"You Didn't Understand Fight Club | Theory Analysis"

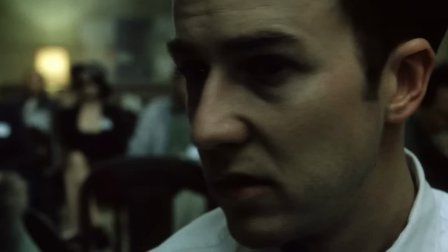[4:10]
Talking about Marla, Jack seemed to be talking about himself. After all, Jack, like Marla, was not sick.
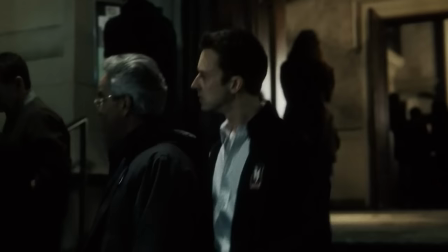[4:19]
And he, like Marla, attended the same meetings. She took possession of him and his thoughts.
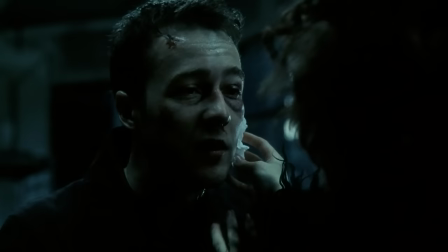[4:25]
He stopped getting what he wanted from attending these meetings and stopped sleeping again. Marla's strong connection with Jack can be seen in another of his lines.
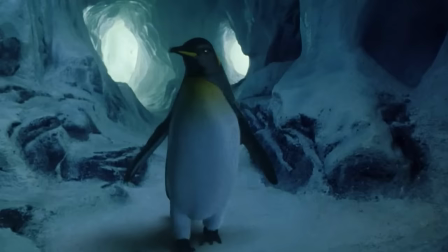[4:34] If I did have a tumor, I'd name it Marla.
Remember the moment when the main character returned to the halls of his consciousness during meditation?
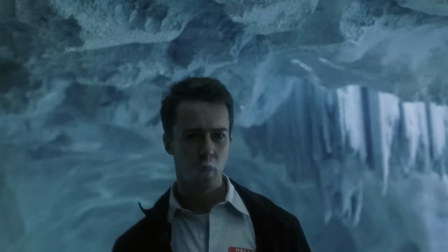[4:42]
He didn't see a penguin, which was already known to us. He saw Marla, and this is a clear hint that she was a second personality.
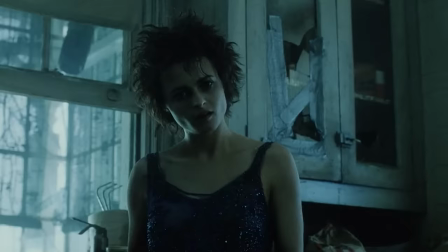[4:49]
After all, she was in the depths of his consciousness, knowing all his thoughts and desires.
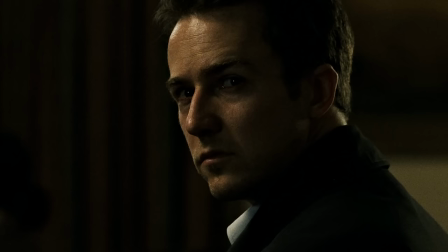[4:55]
Moreover, he noticed her in the hall after their dialogue in his subconscious, as if she materialized from the fog.
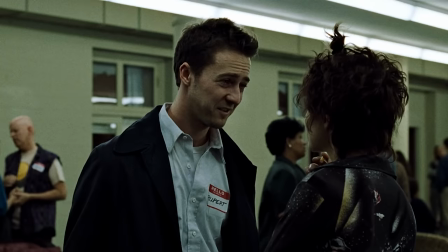[5:01]
This is confirmed by the episode of the first conversation between Jack and Marla.
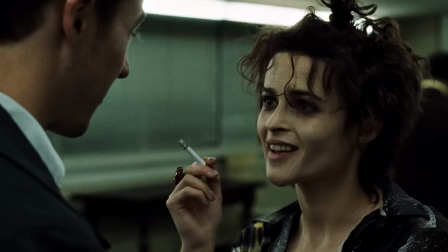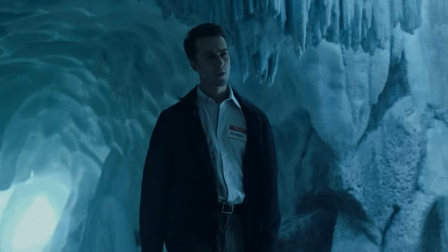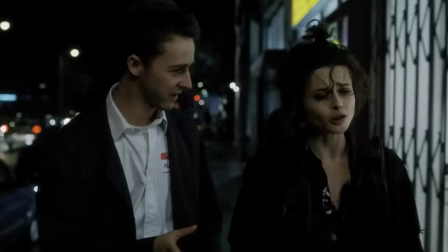[5:20]
She knew that he had imagined this moment earlier since she was locked in his head and could see his thoughts.
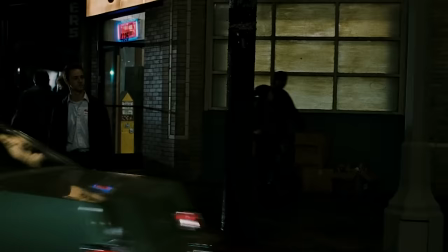[5:26]
This is what explains her last sentence. In addition, Marla's amazing ability to walk along a busy highway was really alarming.
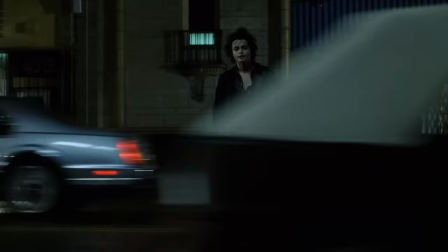[5:35]
Moreover, not a single car slowed down or honked. It seemed that no one even saw it except our hero.
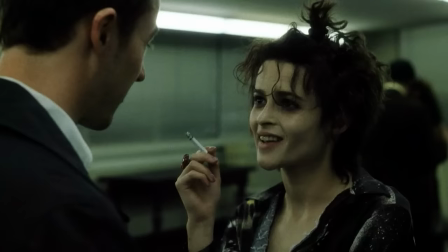[5:41]
The girl became an important part of Jack's life, literally taking over his mind. She seemed to be everywhere.
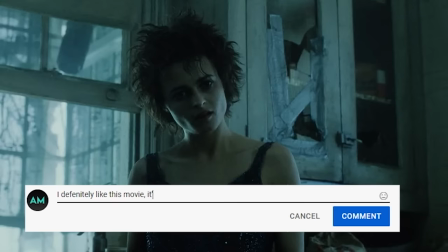[5:48]
Want even more arguments? I'll provide them to you. In the meantime, write in the comments whether you like this film or not, and why.
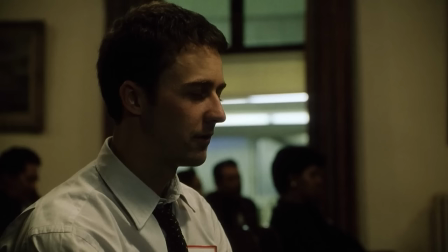[5:56]
The internal struggle of the protagonist between male and female, Jack's insecurity in his masculine manifestation is visible in another scene.
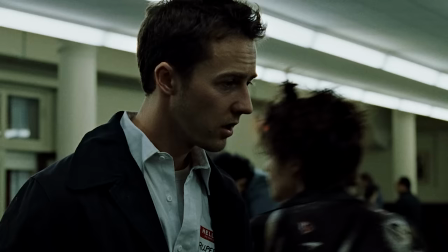[6:05]
After their meeting, an interesting dialogue of heroes took place.
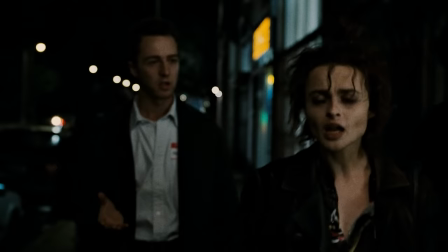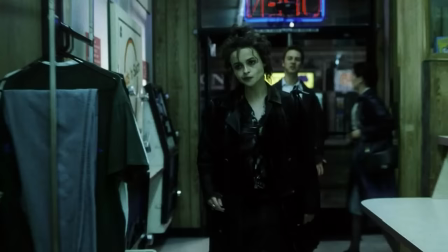[6:17]
In addition, as the story progressed, he became more and more visually similar to her, undergoing a transformation from masculine to feminine.
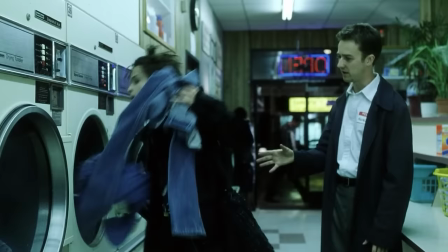[6:26]
A vivid manifestation of this is the situation in the laundry. Remember?
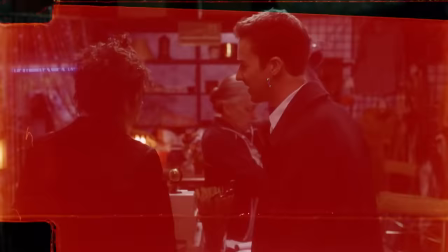[6:31]
Marla took a few pairs of jeans out of the dryer without looking and sold them at a local flea market.
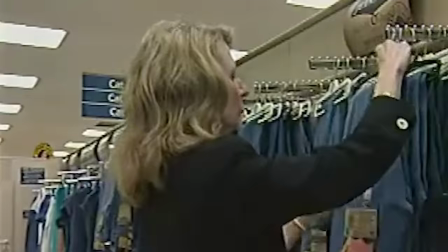[6:36]
It was jeans that for a long time were considered a symbol of masculinity in America in the 90s.
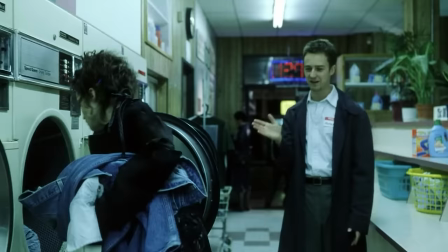[6:42]
Just remember what the brutal bearded men of films of those times were wearing.
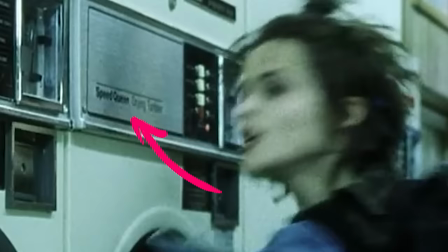[6:47]
On the dryer, we can see the inscription Speed Queen, which very symbolically conveys her role in the relationship with Jack.
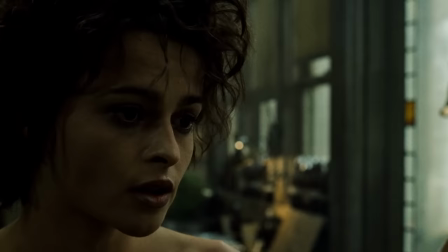[6:54]
She thoroughly took control of the narrator and became the main alter ego.
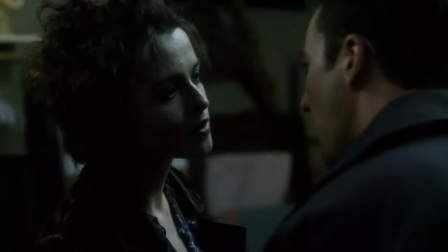[6:58]
This culminated in the scene where Marla grabbed the main character by his testicles when he mentioned jeans,
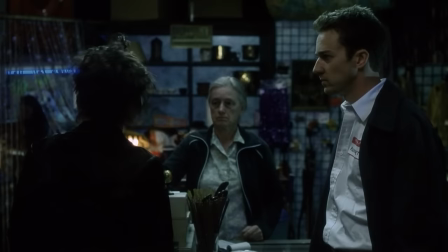[7:05]
and said imperiously, yes, I sell clothes. And she let him go when she saw he didn't resist her.
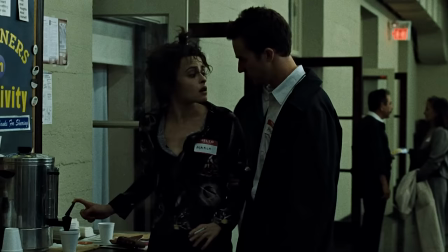[7:11]
And what was the chance that two adjacent dryers contained exclusively men's jeans?
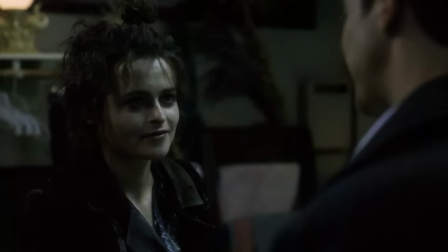[7:16]
And how could Marla know that? It's logical to assume that Jack himself was selling his things in a commission shop,
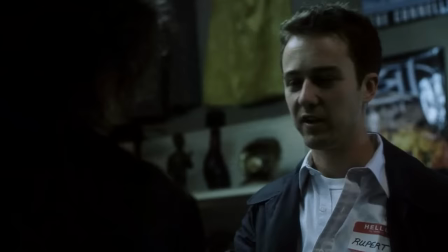[7:23]
and this directorial passage represents the symbolic point of Marla's formation and Jack's farewell to his masculinity.
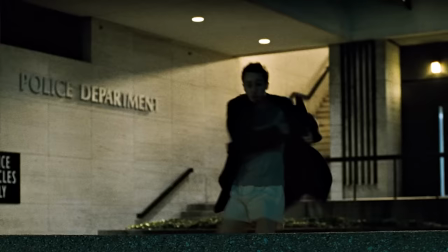[7:30]
We see something similar at the end of the film.
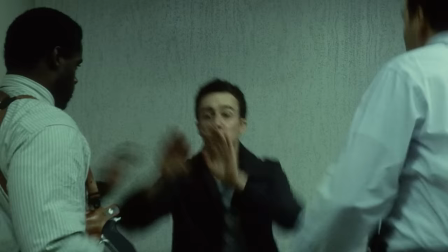[7:33]
Thanks to Tyler's skillful and subtle delivery, we see the reincarnation of the narrator in the scene about the police station.
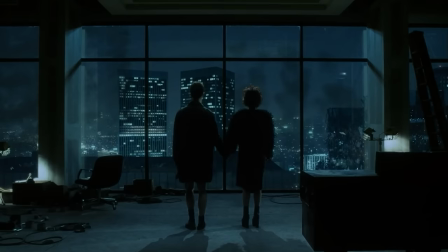[7:40]
Jack's trousers were taken off, he lost the symbol of masculinity, and in the final chord of the picture, we see Jack and Marla standing side by side.
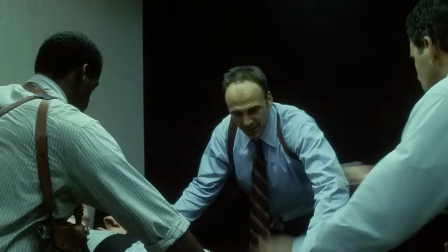[7:49]
In the frame, it seems that he was standing in a dress reflecting the visual image of Marla.
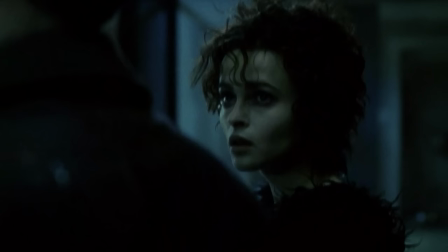[7:55]
Thus, the director deftly put an end to the history of Jack's reincarnation.
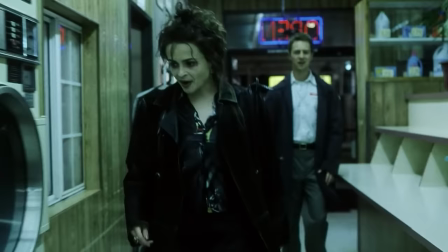[8:00]
He met the finale with the only person left with him. But back to another important detail.
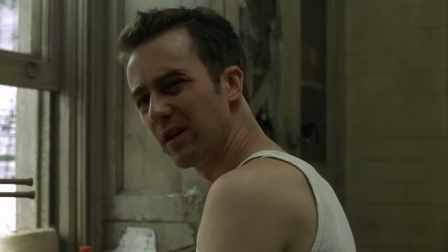[8:06]
Later, after the laundry scene, Marla appeared before the narrator in a pink dress that she bought for just a dollar at the discount store.